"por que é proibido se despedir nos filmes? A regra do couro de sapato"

Então a ideia é de que tudo, tudo numa história, deve contribuir para que ela flua naturalmente.
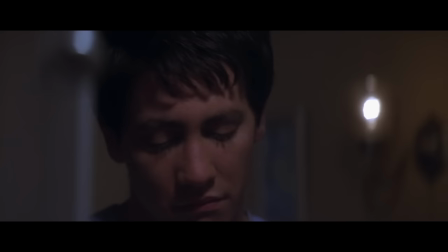(4:11)
Se você quer mostrar alguém tomando um remédio, esse remédio tem que ser importante, ou o próprio banheiro tem que ser importante.
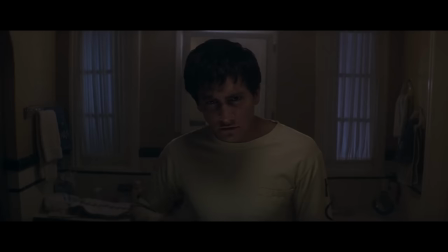(4:18)
Como nessa cena de Donnie Darko, onde Donnie toma seu remédio, o que em um primeiro momento não parece ser tão importante, mas logo teremos outras cenas no banheiro diante do espelho onde Frank irá conversar com ele.
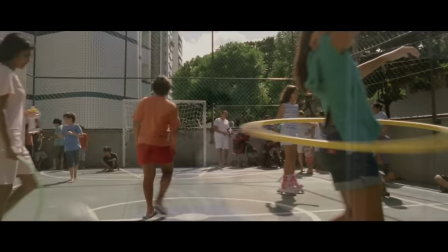(4:30)
Então nesse caso, o banheiro e o espelho possuem significado e importância Agora pra comparar,
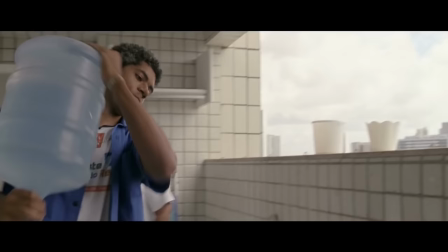(4:35)
olha essas cenas do filme brasileiro O Som ao Redor, do Kleber Mendonça Filho, que também fez Bacurau Nessa cena,
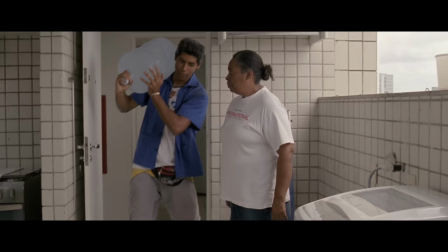(4:43)
a personagem lava a roupa Aqui tem uma cena onde o entregador de água vem...
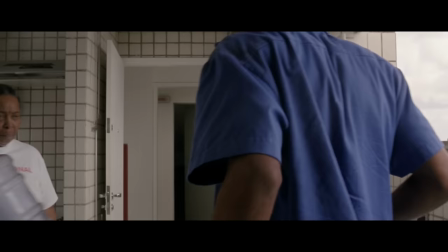(4:48)
Entregar água Simplesmente isso Nem um pouco útil ou relevante Nessa outra cena,
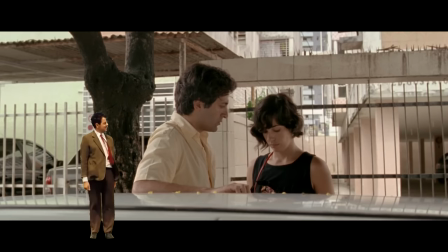(4:54)
o carro de Sofia havia sido roubado E após uma conversa tediosa sobre o assunto Veja como a cena termina
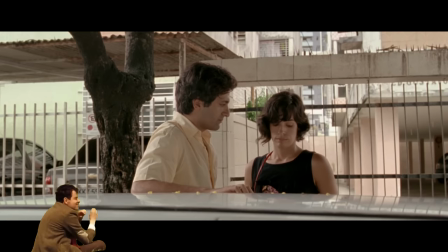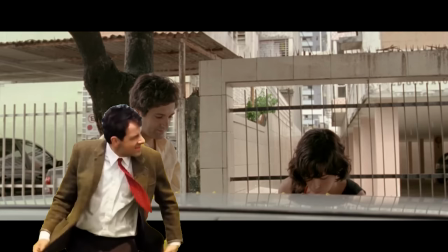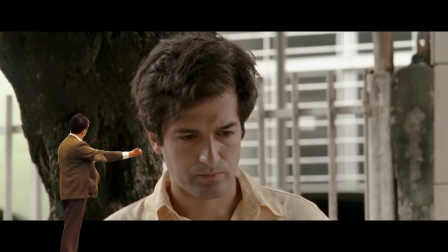Mas entenda que a regra do Schuller não tem a ver com deixar tudo muito mais acelerado, virar tudo um TikTok onde muitas coisas têm que acontecer simultaneamente. Não, não significa deixar o subtexto de lado, significa você valorizar a história e o tempo do seu espectador. Valorizar a história porque tudo numa história deve contribuir para o desenvolvimento da história ou o desenvolvimento do personagem Se não serve para essas duas coisas, como por exemplo uma entrega de água, você simplesmente descarta E valorizar o tempo do seu espectador porque você sim está concorrendo com muitas outras coisas que o espectador e o leitor tem que fazer As pessoas são ocupadas e não é justo e honesto com o espectador levá-los ao cinema ou colocá-los diante de uma tela para eles ficarem vendo uma sequência de imagens que não contribuem em absolutamente nada para a história ou para o desenvolvimento do personagem. Então, por isso, muitas vezes o tchau ou a deusa despedida é deixado de fora nas cenas.
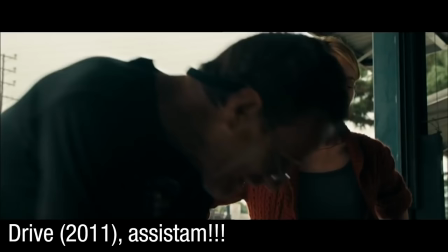(6:24)
Não é apenas isso. Muitas vezes você não vai ver a pessoa entrando na sala. Vai cortar a cena e a pessoa já vai estar dentro da sala.
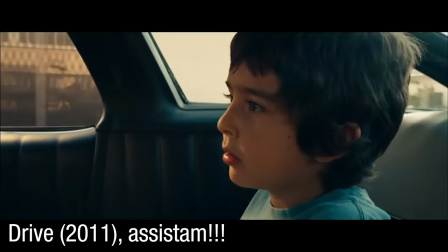(6:31)
Não vai mostrar a pessoa entrando no carro, vai cortar e vai mostrar a pessoa já andando com o carro, se ela está no carro, for importante para a história, porque você precisa ser conciso.
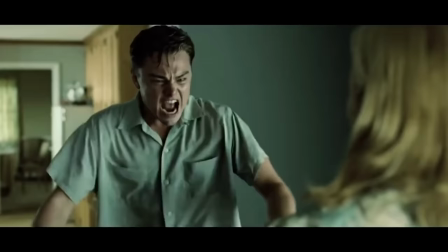(6:42)
Ah, mas o tchau não vai ocupar assim tanto tempo. Não tem a ver apenas com o tempo, tem a ver também com o sentimento.
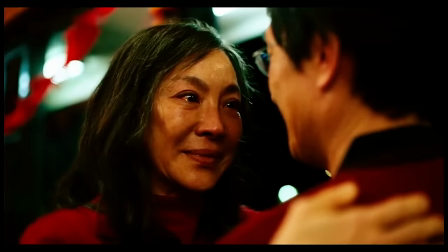(6:47)
Os escritores, eles querem gerar sentimentos em você, seja angústia, medo, alegria, não importa, eles querem gerar sentimentos através de cada cena.
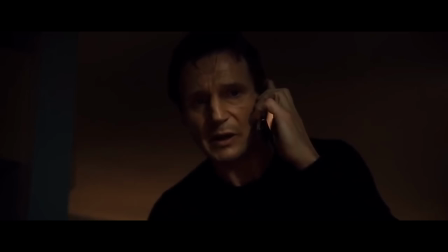(6:56)
Então, em uma ligação, por exemplo, pode ser que esteja uma coisa tensa, uma conversa nervosa, imagine, busca implacável, não faz sentido dizer tchau, não faz sentido dizer adeus, não faz sentido se despedir. Em algumas outras cenas, vai fazer completo sentido uma cena de amor, uma cena de despedida realmente, onde duas pessoas nunca mais vão se ver.
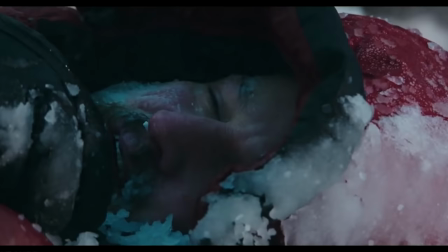(7:17)
Então, o adeus, ele ganha importância, ganha relevância.
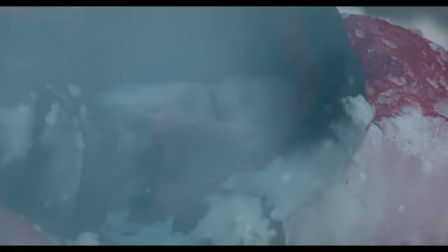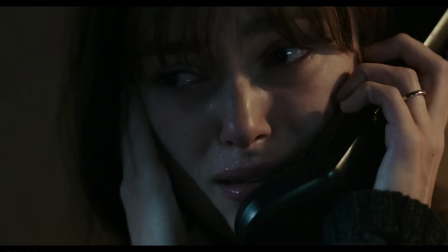Se tem relevância você usa, se não tem relevância você não usa Você entendeu? É mais ou menos assim É claro que muitos escritores acabaram exagerando a mão E tiraram simplesmente as despedidas de todas as histórias O que é errado, você deve manter quando é importante pra história Porque isso tem a ver, na verdade, com uma palavrinha muito essencial Na hora de você criar qualquer história,
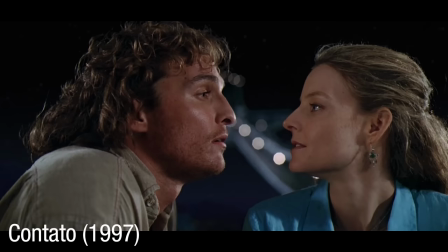(7:59)
que é elipse Elipse é a ausência E nessa ausência,
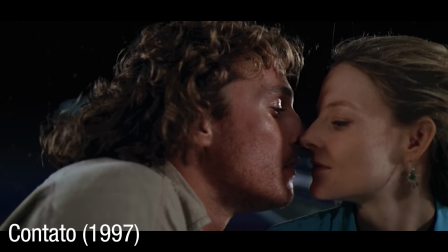(8:04)
você tem um significado Deixa eu explicar Por exemplo, cenas de sexo Já reparou que a maioria dos filmes não mostra as cenas de sexo?
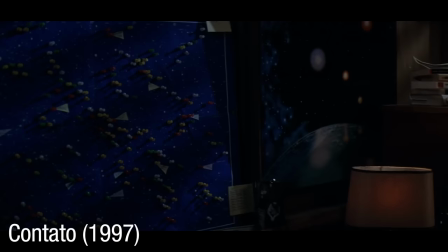(8:13)
Elas ficam implícitas O casal tá se beijando, a tela escurece E quando volta a cena,
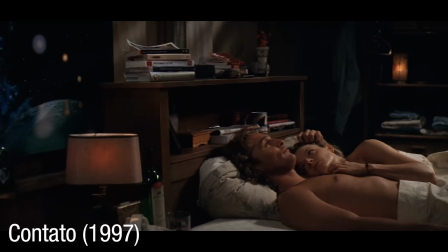(8:19)
os dois estão deitados na cama Não havia nenhuma necessidade de mostrar cenas de sexo Porque a elipse deixou subentendido que o ato aconteceu Pronto E é por isso que 98% das cenas de sexo em filmes e séries são completamente desnecessárias. São couro de sapato, Schuller, elas poderiam ter sido deixadas implícitas e a história avançaria da mesma forma. Essa, inclusive, é talvez a única crítica pesada que eu tenho com relação ao filme Oppenheimer, que tem duas cenas de sexo, pra mim, completamente desnecessárias e que não acrescentam na história e poderiam ter sido feitas de forma muito mais sutil,
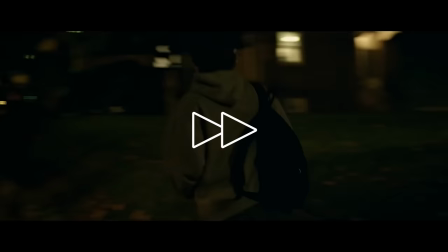(8:54)
mas o Christopher Nolan continua defendendo a ideia de que aquilo era necessário. Mas essa regra do Schuller, ela tem, como todas as regras, exceções.
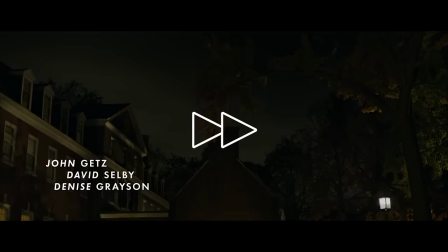(9:02)
É o caso da cena inicial do filme A Rede Social. Essa caminhada do Mark Zuckerberg de volta ao seu apartamento pode parecer totalmente desnecessária e longa, mas não é o caso.
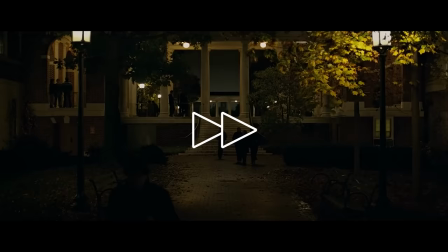(9:12)
Até porque estamos falando de David Fincher e Aaron Sorkin, dois dos maiores roteiristas de Hollywood.
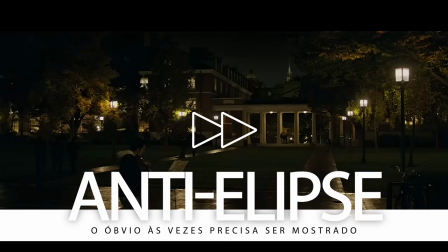(9:17)
O que eles fazem aqui é a chamada anti-elipse.
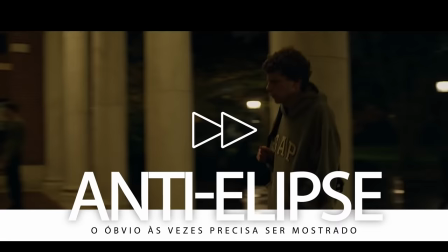(9:21)
É quando você mostra algo que poderia ter sido deixado subentendido porque isso é importante para a história.
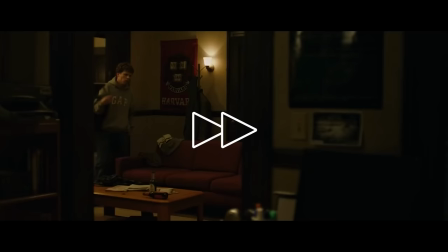(9:27)
No caso de A Rede Social, a caminhada de Zuckerberg de volta pra casa sozinho nos mostra sobre a personalidade antissocial do inventor das redes sociais.
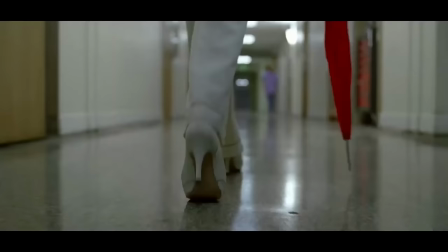(9:35)
Coisa irônica, né? Outra pessoa que sabe quebrar essa regra com genialidade é Tarantino.
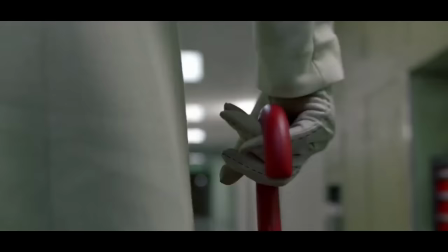(9:40)
Como nessa cena de Kill Bill, onde Ellie Driver caminha, assobia,
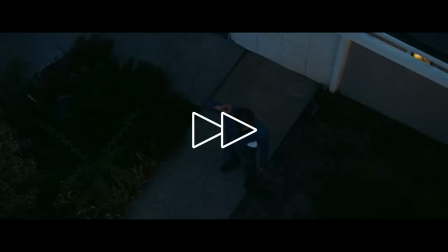(9:45)
troca de roupa, caminha de novo, mas essa cena é essencial para criar a tensão e sensação de perigo para a noiva.
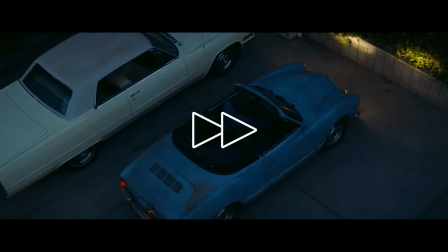(9:51)
Ou essa cena de Era Uma Vez em Hollywood, onde Cliff Booth sai de casa, entra no carro e dirige por dois minutos.
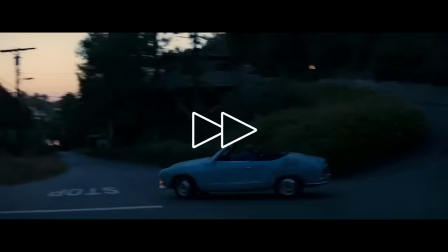(9:58)
A cena poderia ter sido cortada, mas não deveria. Tudo nela é importante. A maneira irresponsável e ousada como Cliff dirige revela seu caráter.
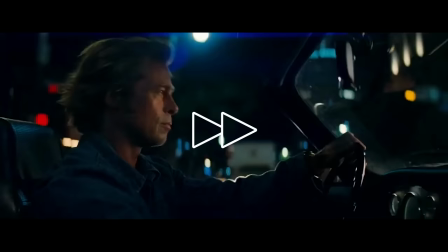(10:06)
O cenário por onde ele anda reforça o tema do filme que gira em torno da futilidade da vida dos astros de cinema, e sem falar que a fotografia dessa cena é incrível. No final das contas, o trabalho tanto do diretor quanto do roteirista é retirar as partes chatas, como diria Hitchcock, para que a experiência do espectador seja a mais intensa possível. Mas a gente não pode confundir as coisas. Tem gente, por exemplo, dizendo que Oppenheimer é lento e arrastado.
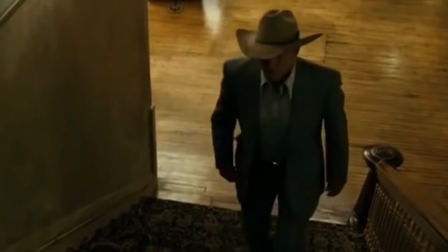(10:32)
Eu já vi gente fazer a mesma crítica com relação a Cidadão Kane, Poderoso Chefão, Onde os Fracos Não Tem Vez.
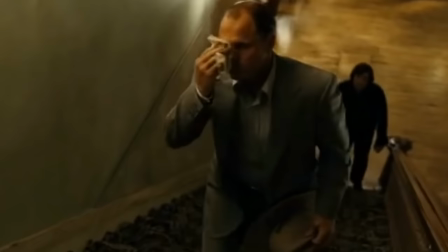(10:38)
Mas nesses casos eu posso te garantir que cada cena, por mais longa que pareça,
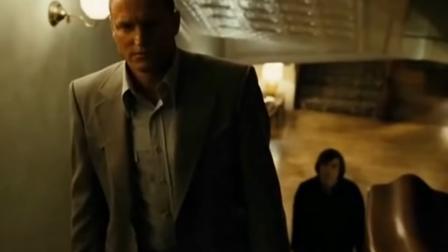(10:44)
ela contribui, seja para a história, seja para o desenvolvimento do clima da história, seja para o desenvolvimento do personagem, alguma coisa ali que é intencional, que faz sentido e que o espectador consegue perceber quando presta atenção. O grande problema é realmente uma questão de atenção, porque a gente hoje em dia está acostumado com muitas coisas disputando a nossa atenção ao mesmo tempo. Então filmes mais lentos, mais reflexivos, acabam não tendo o mesmo impacto de filmes coloridos, rápidos, cheios de explosões, onde muitas coisas acontecem ao mesmo tempo. Mas no final das contas, o mais importante é que a história seja desenvolvida Que o personagem cresça
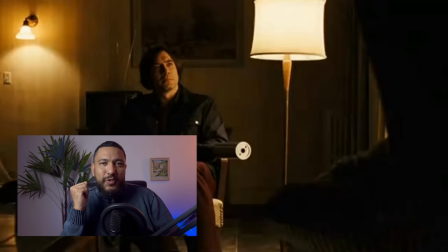(11:28)
e que você se divirta Para mais vídeos sobre storytelling e a arte de contar histórias, se inscreve nesse canal Também deixa o seu like, isso é muito importante para mim Um forte abraço e arrivederci